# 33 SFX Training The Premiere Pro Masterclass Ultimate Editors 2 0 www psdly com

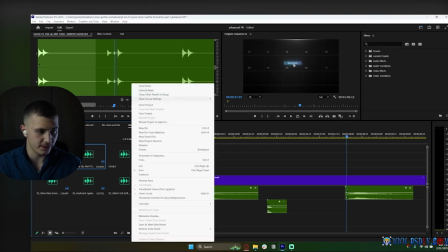[20:54]
So let's just go ahead and close all of them until we find the ones that we want.
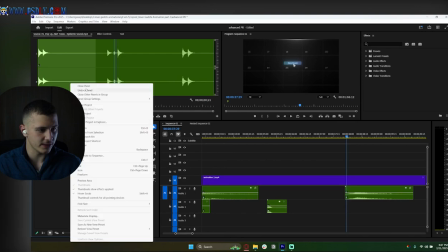[20:58]
So close down all of these until we get back to clicks, like right here.
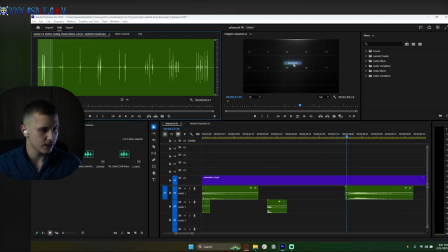[21:04]
Let's go over to clicks. There we go. And let's use a button. Yeah, I think that's a lot. That's usually the best click to use, like that. Awesome.
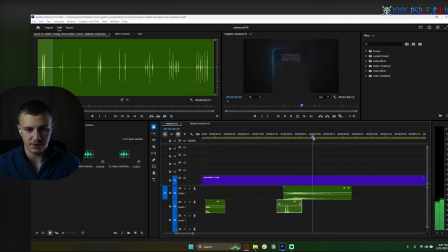[21:21]
Nice. And then we have the fill animation. So all of this kind of stuff loads in, and the pop-up of the join now button. So when all the stuff is loading in, I'm thinking of using a UI sound effect, like one of these ones that we used earlier on.
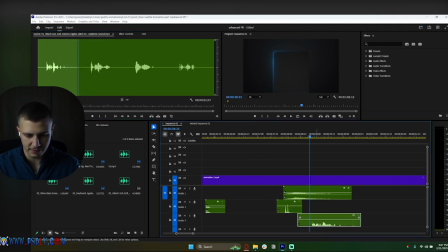[21:37]
Like that. It just shows, it kind of feels like information filling in. Something like that. And then when the join now button pops up, we can use a sound effect like this. There we go. And I think that sounds super nice. And we can definitely drop this thing's volume to -6.
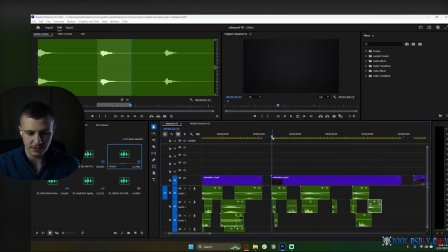[21:56]
Awesome. And with this being said, we should be good to go now.
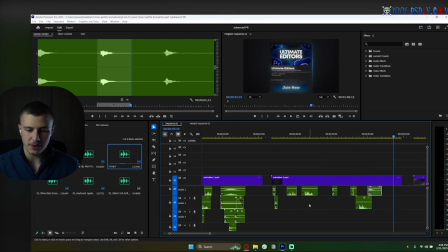[22:13]
Awesome. And there we go. With this being said, that's it for animation number 2.
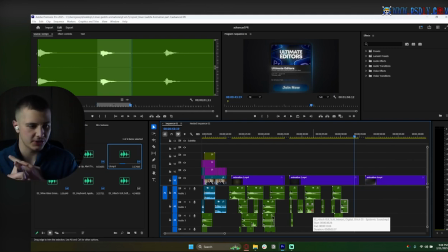[22:18]
Once again, guys, following through our 3 stages. Whooshes for movement, textures, and then also risers and hits, which we can't add in these specific animations. Remember, guys, we're always just asking ourselves questions. We're always looking and analyzing the scenes and asking, okay, what's the movement here?
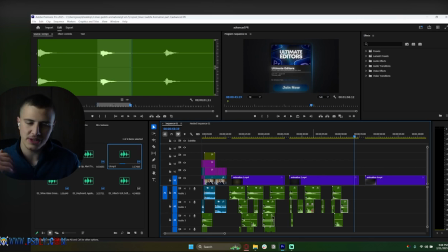[22:32]
What are the textures that are happening here? And if you guys are following along, you guys are slowly building up that subconscious muscle memory of sound design. So keep up the good work. And now we have one final animation. This final animation starts with a big scale in effect.
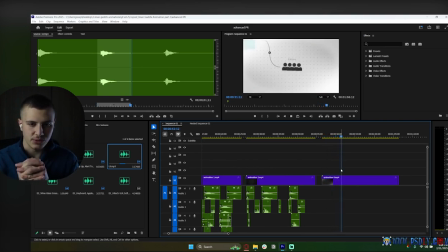[22:45]
We have a glitch in, we have this kind of draw out, some more glitching, and then we have this kind of pan over to here. There's a lot of movement, you guys can see it. And then we also have a pan over to here, and then we finally just have a click.
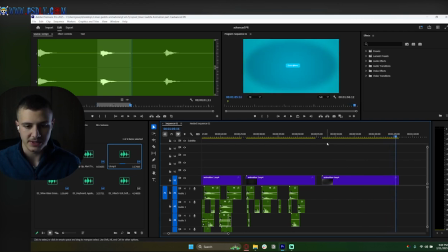[22:59]
So with this being said, there's a lot of elements happening over here, and there's a lot of movements. So the first thing we need to understand is the first movement is the scale in.
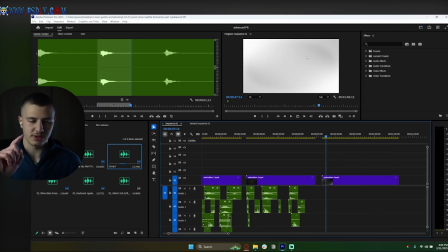[23:06]
It's going to need a heavy whoosh. So let's start with stage number 1 and analyze all the movements, okay? The second thing we've got is, okay, glitch, whatever, and we have some movement here. We have a subtle zoom in, and we have a subtle zoom in here, which doesn't really need a whoosh, but then we have a big movement here, and a big zoom in, and a big pan down here.
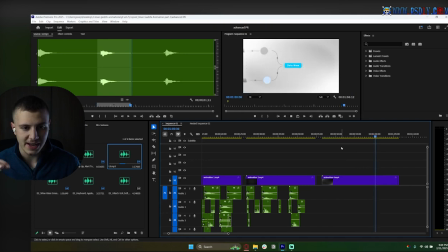[23:22]
So all 3 of these are movements. And finally, we have a big zoom into this section. And finally, we have a huge circle expanding, which is also a type of movement.
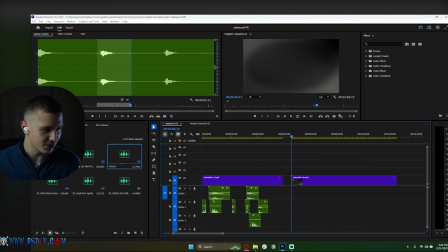[23:30]
So with this being said, we're going to use a lot of different whooshes. Let's get started on this. So you guys are already experienced with whooshes, which means this is going to be easy for us. Let's start with a heavy whoosh for this intro right here. I'm thinking something like this would work really good because it's short and it's concise and it really fits it.
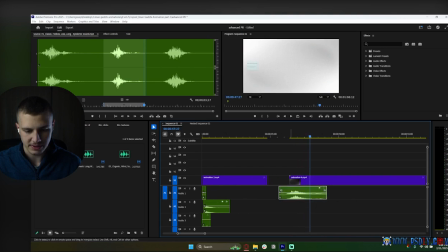[23:51]
Like this, definitely needs to start earlier, like so. Awesome. As we mentioned, guys, this is our last animation that we gotta go through for the day, okay? Okay, and then we have the glitch, which we won't worry about too much right now. Not any major movement. Big zoom in, big zoom in.
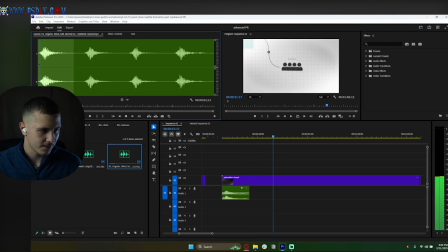[24:10]
So for these, I do want to add some kind of sound effect. These are too heavy. Okay, that's more like it. That's a lot more like it. Okay, I really like this one. I think this one over here fits really good. So let's get started on, first of all, let's do one for this zoom in here.
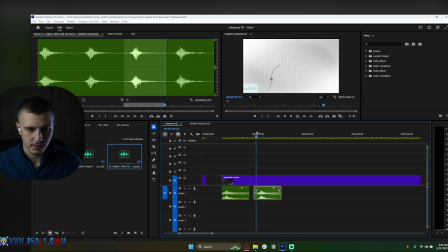[24:31]
Like maybe make it earlier. Like this. And just add another one right here. And you guys will see what I'm going to do with this. Oh, actually, you know what? The better one would be just this one because it's so light. Yeah, something like this would just fit a lot better.
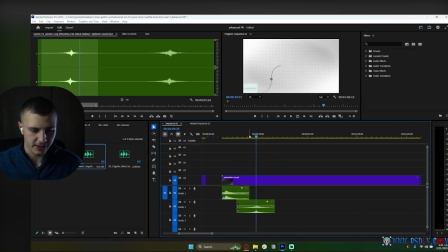[24:51]
Because this is a peak zoom in, so this is one that goes quick and then slow. Like this. Right? And then another one.